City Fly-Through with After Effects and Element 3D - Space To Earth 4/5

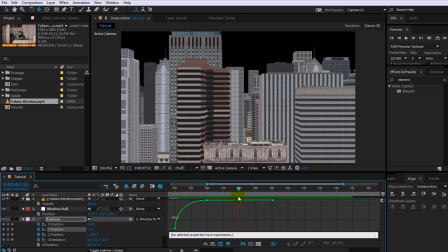At the start of the camera fly-through, I don't like that the camera is a little bit too high above the buildings now. As I keep saying, things like this require a lot of tweaking, and I will tweak this Y position keyframe here to bring the position of the camera down into the city just a little bit more.
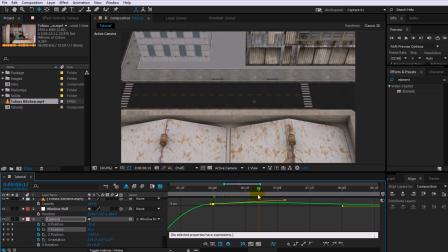Let's also adjust the curve a little bit and check this out. Yeah, I think this looks good.
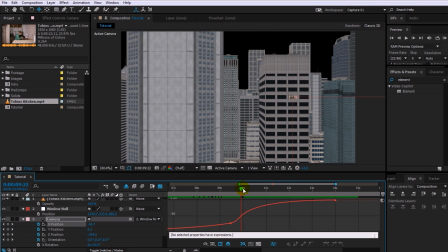Finally, I will go back and tweak the X position of the camera a little bit so that the shot aligns nicely
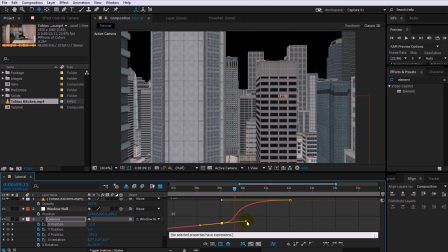with the final footage just after we're around the tall buildings on our right hand side.
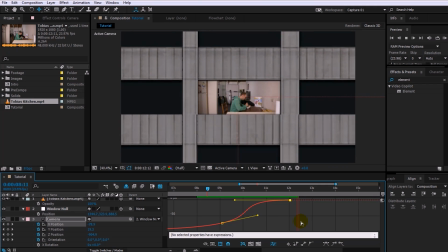Cool, I'm actually pretty happy with the camera animation now. As always, remember to tweak until it looks good to you.
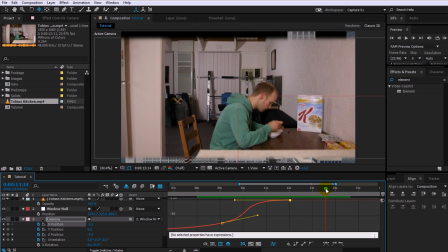One problem you might run into with Element 3D and zooming in very close to a model is the one I have right here. Notice how the building behind the footage layer has actually vanished, even though I have not actually yet passed through it with the camera. Right here is where the building suddenly becomes invisible to the camera.
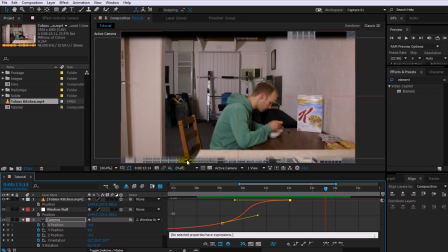This is actually caused by the near clip plane for the camera and by the fact that the near clip plane is actually a little bit in front of the camera. Select the city layer, go back into the render settings for the Element 3D plugin and open up the camera cutoff tab. Notice how the camera near plane is not actually set to 0? Set it to 0 and bam!
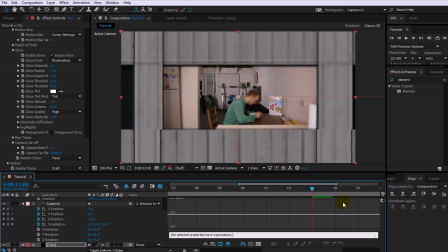The building is back. Now return to the start of the camera animation and let's play this beast back.
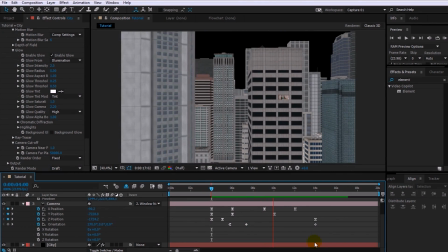Yes, there's still more tweaking we could do, but let's do that some other time.
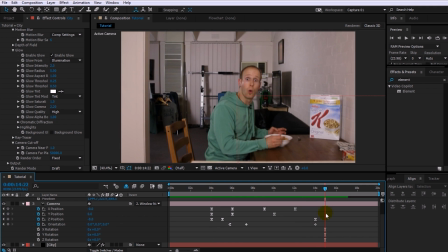Instead, let's now concentrate on finishing off our scene with the last few pieces that we actually need.
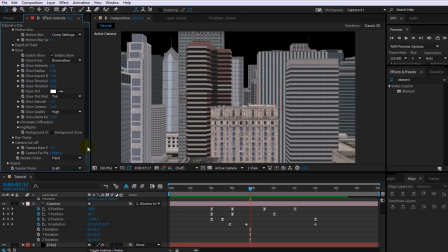First, let's change the render mode of the Element 3D plugin back to full render.
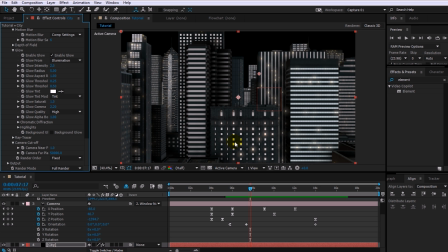It's looking pretty sweet. You will notice, however, that we have not yet added a sky. For the sky, I will use an image that comes with the Metropolitan pack, and the image is called Blue Night 4K. You can find these image files in the folder where you have the Metropolitan pack installed.
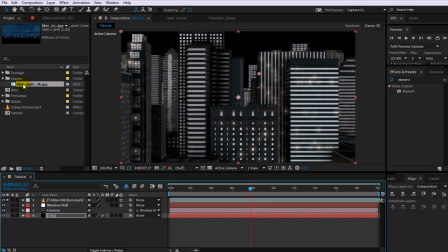Let me just close all of the properties on these pesky layers. Simply drag the sky image to the bottom of your composition.
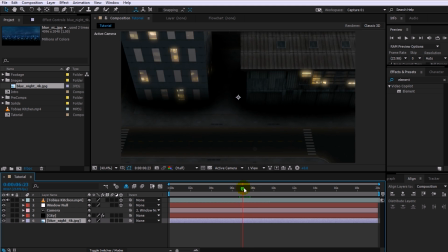Let's scrub through and that might actually be all we need.
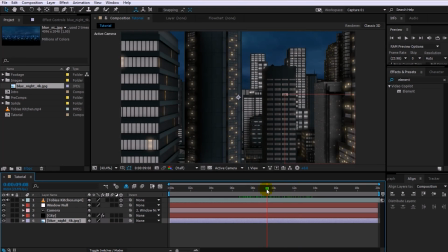Depending on how much you can see of your sky during your city fly-through, you may have to turn this into a 3D layer and span it across the background of your city,
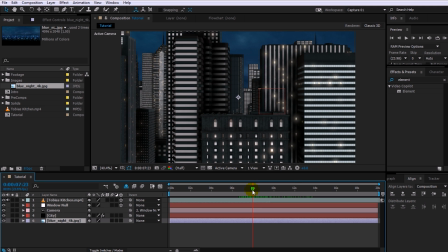but I think we're in luck and I can use the layer in its simple 2D form to create a nice sky effect. The only thing I think we need to do is to add a hue and saturation effect to the sky layer and bring down the master saturation and the master lightness by just a little bit to blend the sky a little bit better in with our city scene.
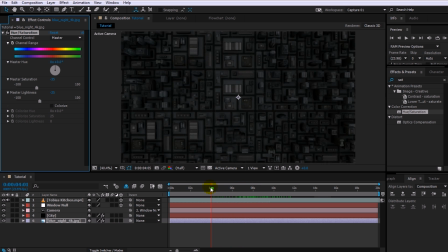Let's check this one out.
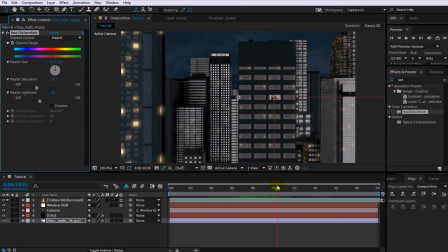Awesome! Now for the final transition,
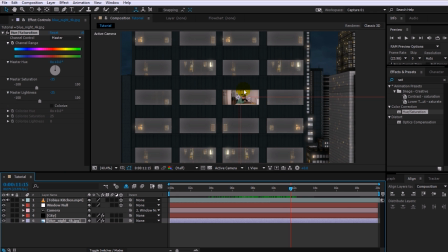I do want to have the footage that we are entering into with our camera look like it's glowing and blended in with the appearance of all of the other windows in our city scene. For that, search for and apply a tint effect to the footage layer. Use the color pickers to select a dark orange for the map black to property and
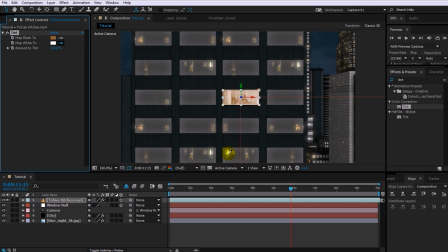set the map white to property to a bright yellow that you can see in your preview window. The effect is a little bit too subtle, so let's add a curves effect to the layer as well.
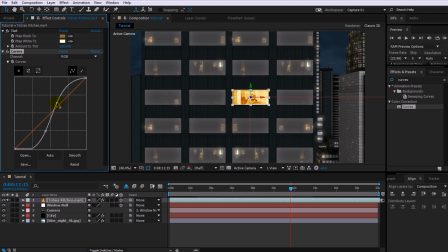Adjust the color curves to add a fair amount of contrast to the layer. Yeah, about there should do. Now search for and apply the glow effect to the footage layer. Adjust the glow threshold, the glow radius and the intensity to give the layer just a little bit of glow,
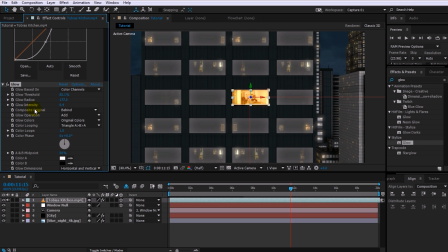similar to what all of the other windows in the city scene already have. Finally, because I think this is getting a little bit too orangey for me, let's apply a hue and saturation effect to the layer as well and bring down the master saturation a fair bit.
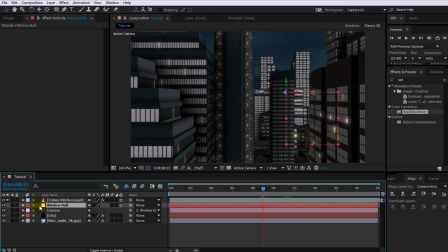Cool, let's check out how this looks. Let's also quickly disable the visibility of the window null object so it's not cluttering up our preview.
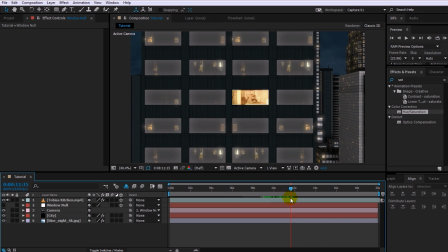Yup, much better, but the layer is still way too bright. It stands out really strongly compared to all of the other windows in the scene.
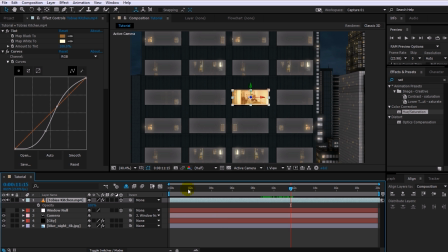To fix this, reveal the opacity property on the footage layer and then go to the time position where we are almost all the way zoomed into the window.
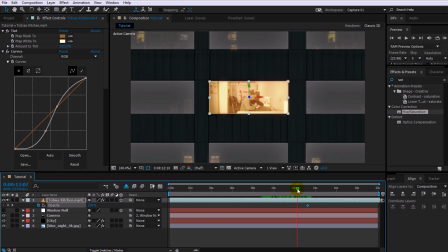Add a keyframe to the opacity at 100%. Then go back about a second or so and lower the opacity to around 30%.
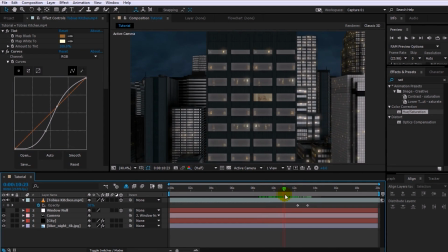This will cause the window to appear fairly faint while we're flying through the city and only start to really brighten up just as the camera is about to enter into the final shot.
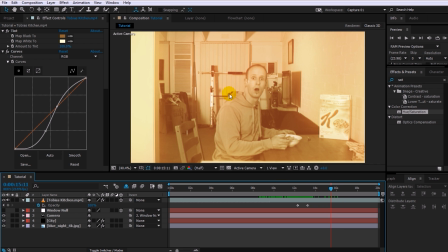Now obviously our final footage should not be all yellow once we're through the window, so let's quickly animate all of the color effects on this layer to fade out just in time.
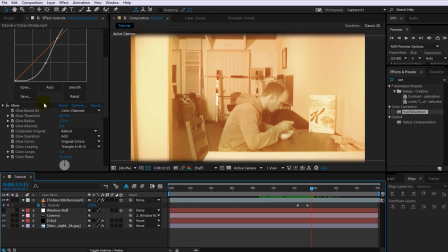Go back a little bit to where the camera is almost at the window and then add keyframes to the channel range on the hue and saturation effect, to the glow intensity on the glow effect, to the curves on the curves effect, and finally to the amount to tint to property on the tint effect.
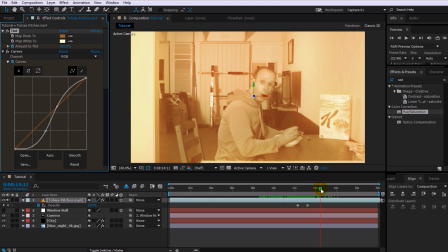Then go forward just a little bit and then neutralize all of these values we just added keyframes for.
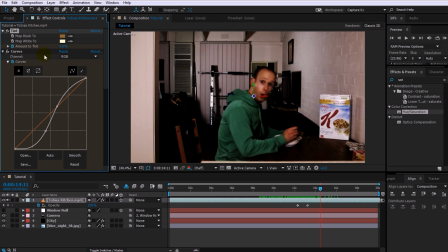Set the amount to tint to value to 0, reset the curves to a straight line,
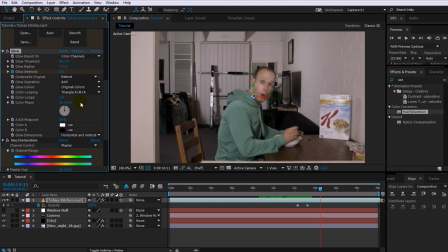lower the glow intensity to 0 and bring the master saturation back up to 0.
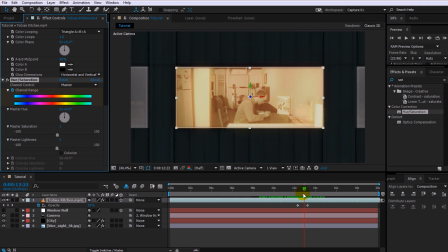Now play this one back.
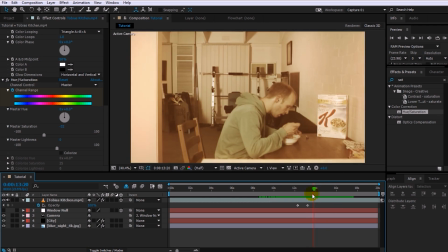Bam! Looks awesome! The camera now properly enters through the window into the building and transitions into our final shot.
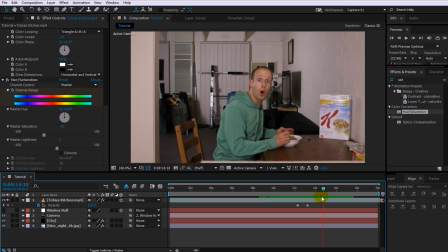Hold on to your hats, we are almost there.
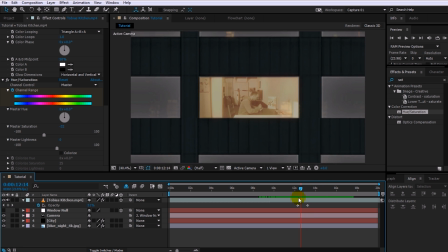The last thing we need to do is add the bottom layer of clouds for our camera to emerge out of just as it dives down into the city.
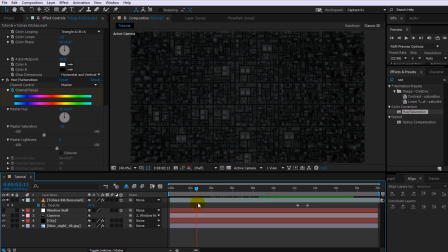Let's go to the very beginning of our composition. At this point we want the camera to still be flying through the clouds so that this scene then fits seamlessly onto the one that we created in the last part of this tutorial series. For that, let's first zoom out the camera a whole lot more.
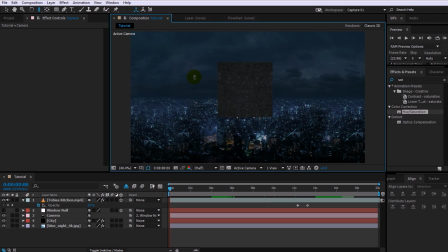Now, yes, you can suddenly see all around the city buildings and you can see the background sky image we added. No drama, we will hide that in a second. I was being a little bit sneaky and here I have a layer of clouds that I prepared earlier.
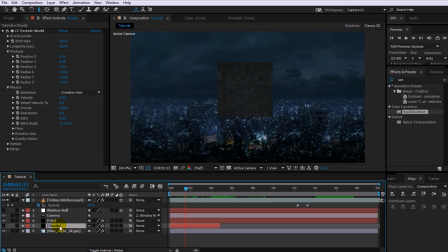It was created using the CC particle world effect and it is actually just a copy of the cloud layer from the last part of the series. I will not repeat myself here. If you want to learn how to create this cloud layer with particles, you can go and watch part 3 of this tutorial series. Let's enable the visibility on the cloud layer and let's drag it above the city layer.
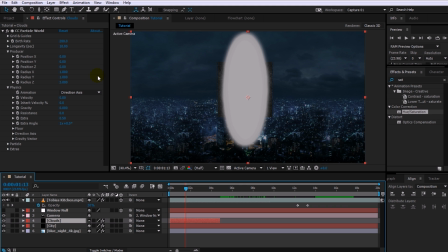Now there are a few things we need to tweak. First off, I want to change the size of my producer. For now, let's simply reset the size to 1 for everything. Then jack up the radius X property to spread the clouds out horizontally.
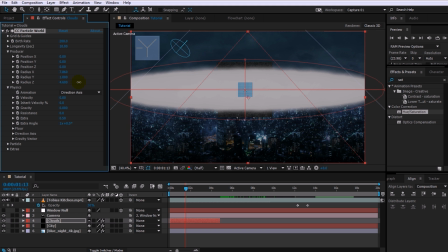Also increase the radius Z property until the clouds cover your entire screen.
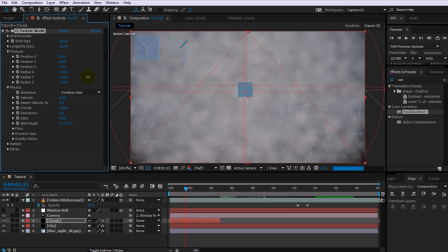Finally, set the radius Y property, the depth of your cloud field, to around 15.
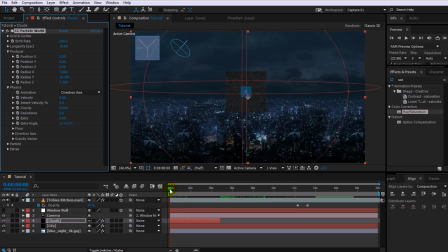Cool, let's play this back.
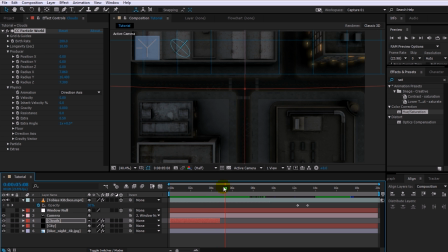Again, this will very much depend on the particular settings for your particle cloud effect, but for me I can see that the cloud layer is way too thick.
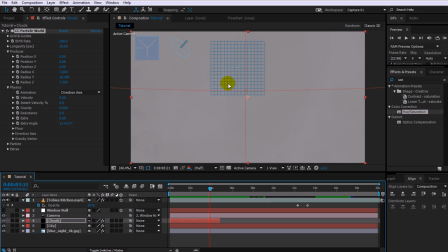It's just a solid grey mass. To fix this, go over into the settings for the CC particle world effect and expand the particle tab.
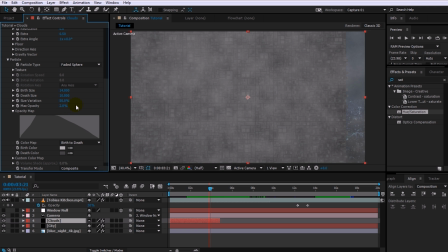Lower the max opacity property down to around 3% so that the clouds look a lot more organic.
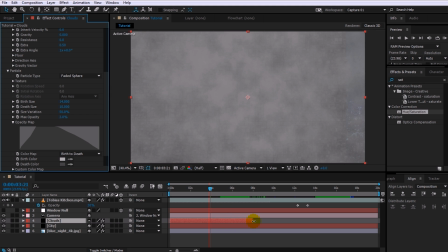Finally, I will also extend the length of my layer to make sure it remains visible until the camera has passed all the way through it and into the city. Let's play this back again. Yep, much more cloud-like.
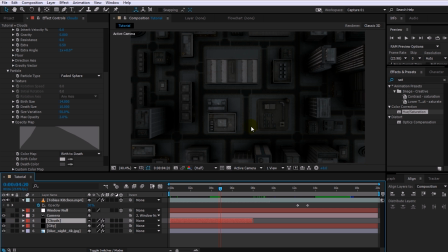However, at this point, if I disable the cloud layer for just a second, you can see that the camera is already all the way down in the city. At this point, however, I want the camera to really be all the way out of the clouds layer so that we can get a really nice and clear shot of the city.
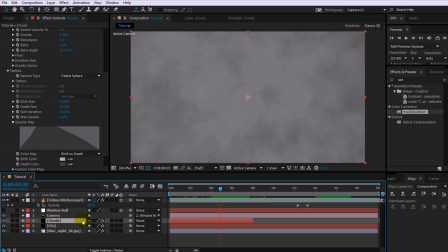To achieve that, you can simply increase the position Y property of the particle producer to move all of the cloud particles upwards until they are above the camera.
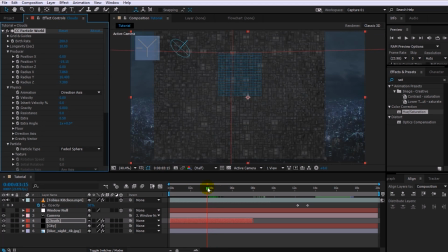Cool, let's rewind. Maybe the clouds are a little bit too high now.
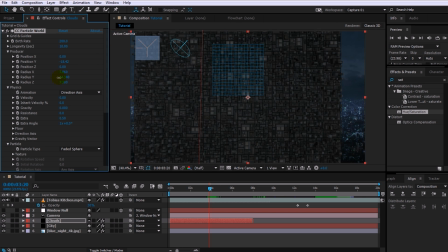Let's push them back down just a tad and let's also condense them a little bit by lowering the radius Y property.
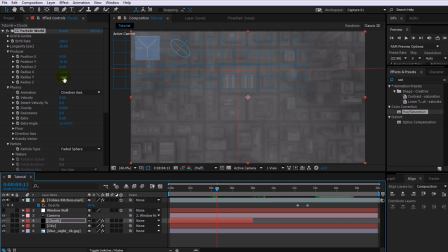You may have to tweak this a little bit to get it just right.